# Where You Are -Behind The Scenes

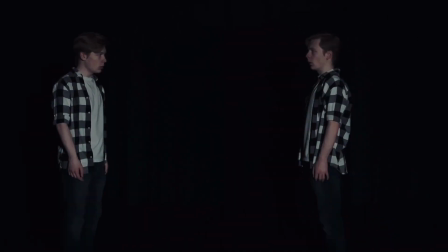And what we are trying to do is this idea that he is finally interacting with himself. He's talking to Tommy about his feelings.
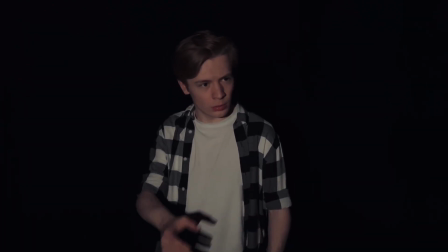He's talking about Cairo. He's angry at Yasmin, but not once has he ever thought about himself.
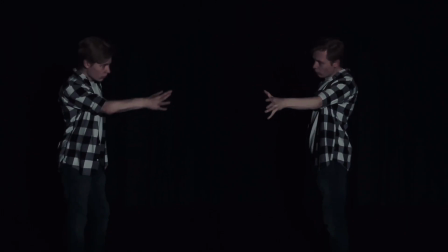And throughout the scenes, we are always connecting to this idea that he is lost within himself. He lost himself in Yasmin. And this is the externalization of him quite literally finding himself again.
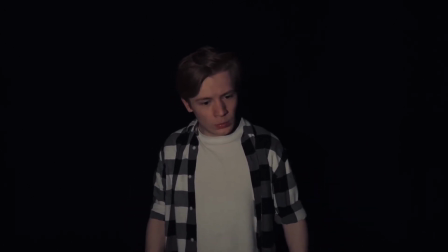Eventually, we show that they are kind of synced up and they really are the same person. And eventually, he sits down and they just have a conversation.
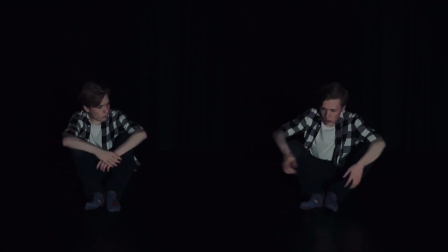This is one of the slowest but kind of nicest scenes where I used a song called Nebula that is quite spatial,
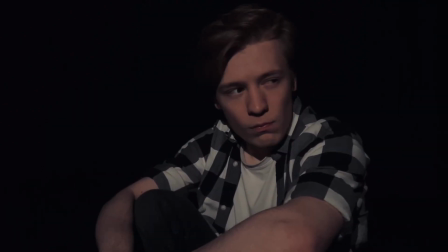kind of very mysterious, and creates this really, really weird atmosphere that I really enjoy.
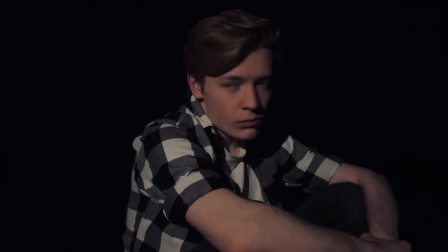And so they just talk to each other, very simple scene, and we start to see how he is slowly starting to figure things out,
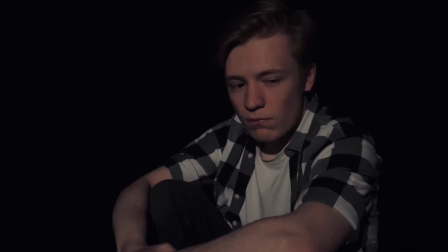that he is finally wanting to figure himself out. He realizes that he just doesn't think he loves right, with him also fighting with himself that, well, that can't be true. And if it is true, that doesn't mean we have to live our life in doom and gloom.
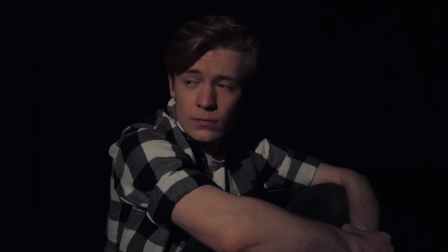And eventually they come with the big realization that he wasn't in love with Yasmin, he was in love with the idea of her.
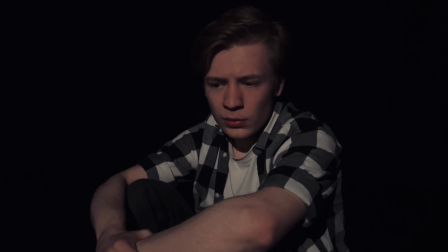Now, this is something that is quite real for me. I realized during my whole cheating on scenario thing that in the end, the thing that hurt the most was I didn't have the idea of her anymore.
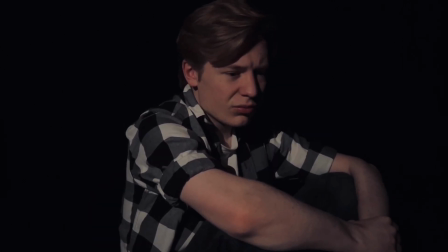I liked the idea of having a girlfriend and having a relationship, when really,
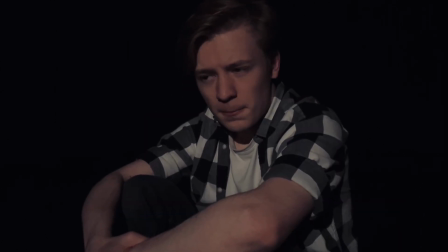when it came down to it, I didn't miss her because I didn't truly love her.
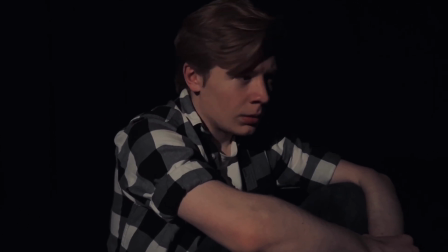I didn't understand what that really was back then. I was only a kid.
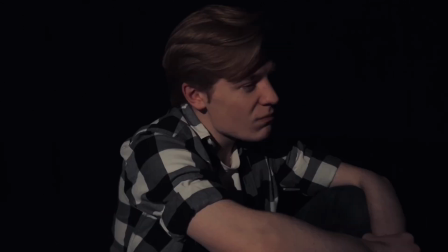And so I really loved that kind of feeling, and I feel like a lot of people go through that without realizing it.
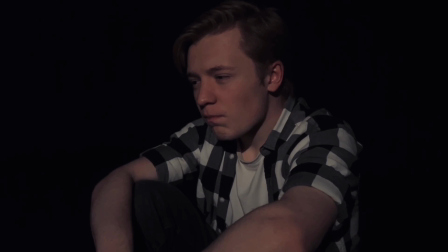And I thought that would be a really nice message to kind of wrap Where You Are in a nice little bow,
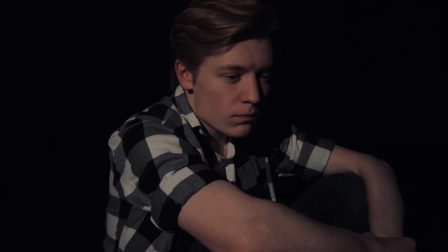that in the end he is finally realizing his real emotions and he has in a sense found himself.
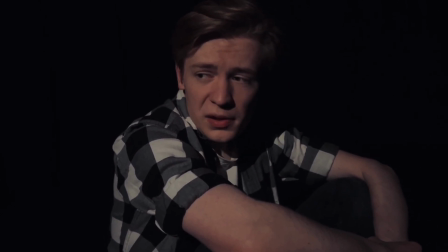Then he talks to himself saying, you know, we should do this again, which is kind of this
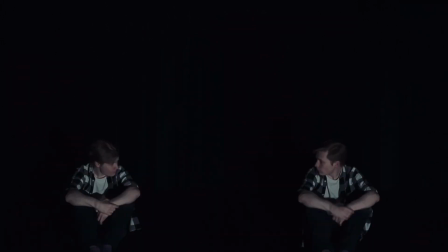idea that we kind of had this idea that Nick himself is going to start connecting to himself more,
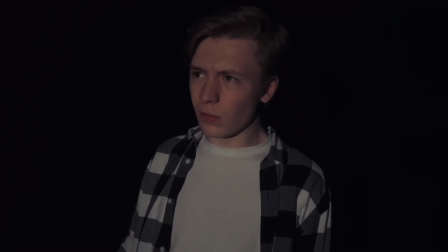that when he gets into another relationship, he's not going to lose himself again, and make sure to keep in contact with who he is deep down.
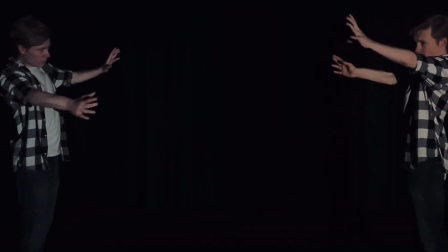And eventually they kind of come together, we fade to black, ready for scene 9, for scene 10. Yeah, and that's kind of it. There isn't a whole lot for this scene. It's quite short. It's just really the whole, it's the, if scene 7 is the calm before the storm, this is the calm after the storm. And yeah, that kind of leads into a nice moment where we're going to talk a little bit about scene 10, but yeah, there's not many bloopers and stuff like that. And the way that we constructed it was basically the exact same as the dance. Once we figured the dance out, we just managed to get all the stuff out for it. And yeah, that's it. Scene 9, the big poster boy for the film. Not much more to say. It kind of it says everything for itself. But yeah, I think it's about time we move on to scene 10.
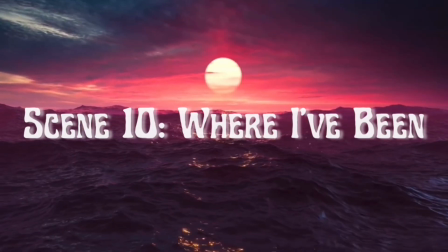Finally time for scene 10, which is kind of the final moments of what's left of our story.
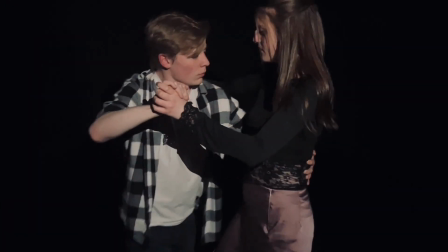So we basically, let's just jump right into it essentially. So we go right back to the dance, we jump right into it, and this time we have a song called Dynasty.
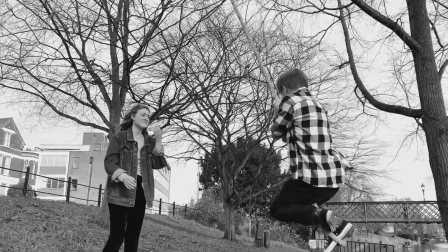I love the kind of vocals involved in this and the idea that they thought they built this fortress of love that eventually broke down.
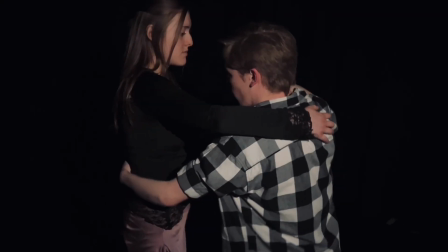And what I wanted to do is the fact that this song feels so much like it's reflecting on a relationship.
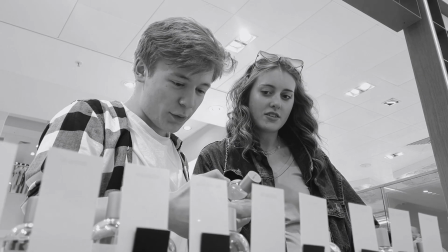It felt like the perfect song to combine with the story that's going on here, which is this is the final dance with Yasmin.
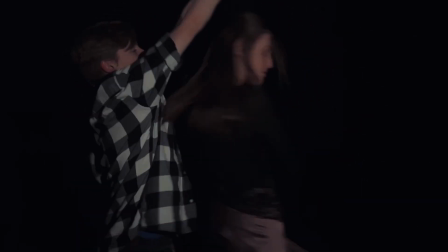He is finally letting go for what he's been holding on to this entire time. And so firstly in scene 1 we see this idea that he's trying to jump back in.
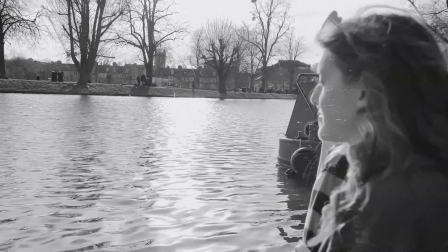He really just wants to give it another go, when this is the moment where he is realizing it's about time I let go of the past.
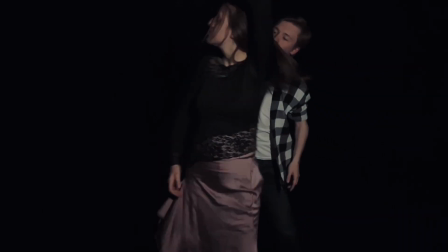And throughout this, we basically, me, Mel and Amber and the lighting people, like literally everyone,
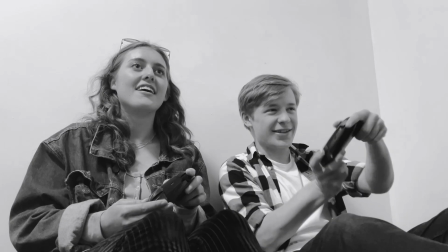all we did was simply put the song on and then we just did a full
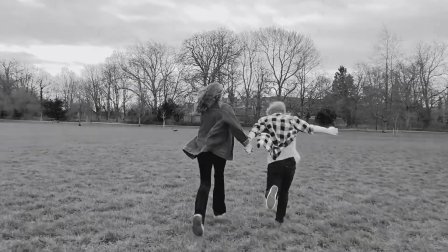3 minutes and 30 seconds worth of dancing around to the song to just improvise some moves,
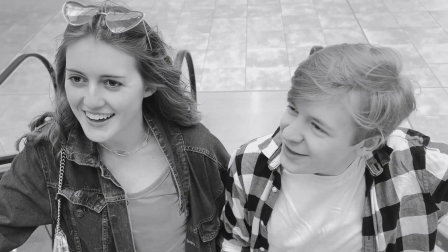just to let them have a nice calm ending. There was no designed specific moments that we wanted for it.
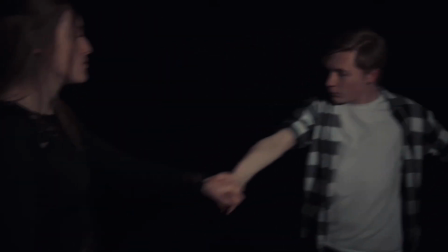It was just simply a final calm dance that then integrated with all the memories from scene 1.